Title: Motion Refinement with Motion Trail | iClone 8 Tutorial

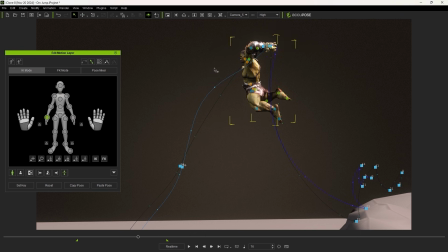[4:18]
You can see how a visual representation of the motion trajectory in the viewport can be very helpful for these edits. You also have the option to clear all selected in your motion trail options as well. Here's a quick before and after of those simple edits that we made.
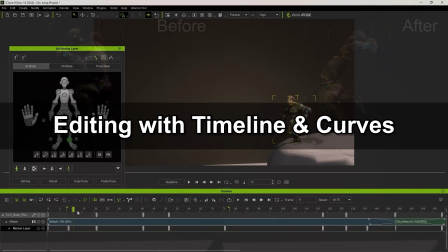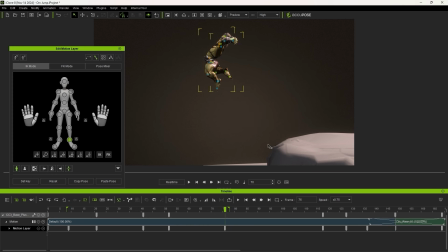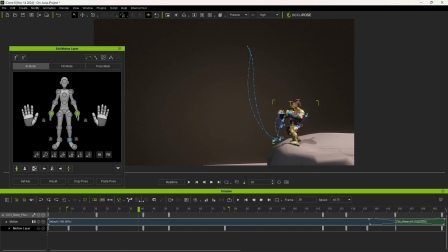If you have your timeline open and select a control point from the viewport, the corresponding tracks will also open up in the timeline and focus on that specific keyframe.
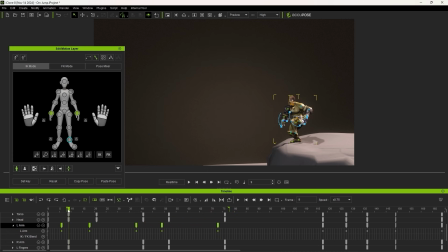[5:18]
Here, we can multi-select these keyframes for the arm markers and offset them slightly from the torso to prevent the motion from looking too uniform and robotic.
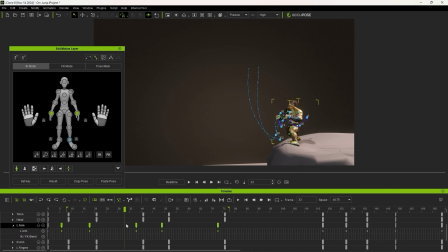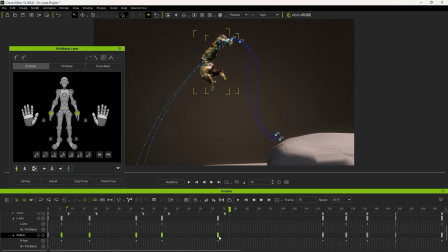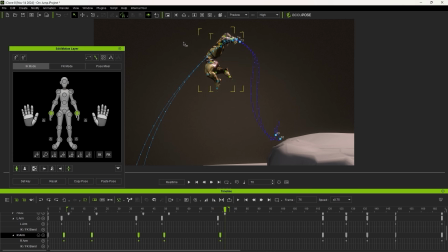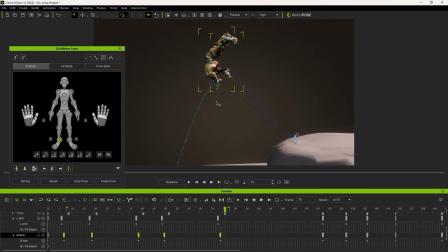We can then clear the motion trails for the arms and focus on the feet, following a similar process.
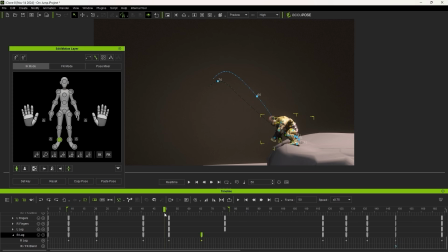Again, right-clicking on the desired keyframe in the motion trail is a great way to jump there in the timeline.
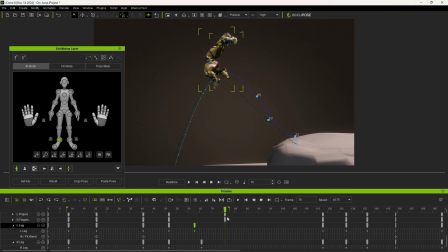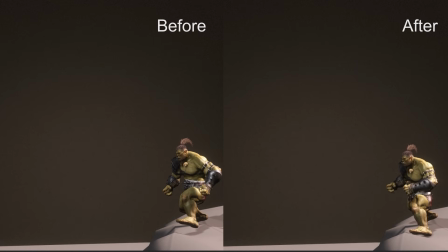[6:59]
Now we can see that the leg offset at the peak of the jump looks a lot more organic.
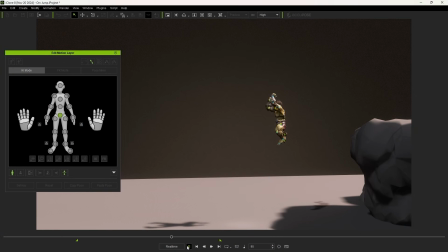Aside from the transition curve presets, you can also easily access the curve editor itself by right-clicking on the desired keyframe in your motion trail.
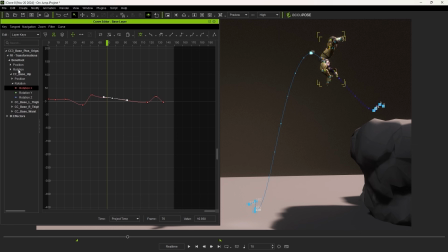[7:24]
In this case, we want to emphasize the speed of the base hip bone, which is the parent bone for all of the others. You'll find this under FK Transformations, but again, an easier way is often to just select it from your motion trail. You'll see the Z position curve is almost identical to what we see in our motion trail, just mirrored.
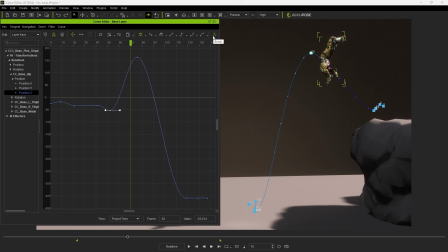[7:45]
We can use the brake option to split the existing curve, allowing us to generate more energy for the takeoff and landing, with a sharper change in transform position.
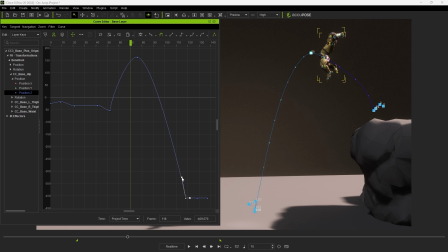At the peak of the jump, we can then select that key in the curve editor, apply an auto preset, and then use the handles of that keyframe to extend the length of the hip bone's position at the peak, essentially giving us a longer time in the air before plummeting to the ground.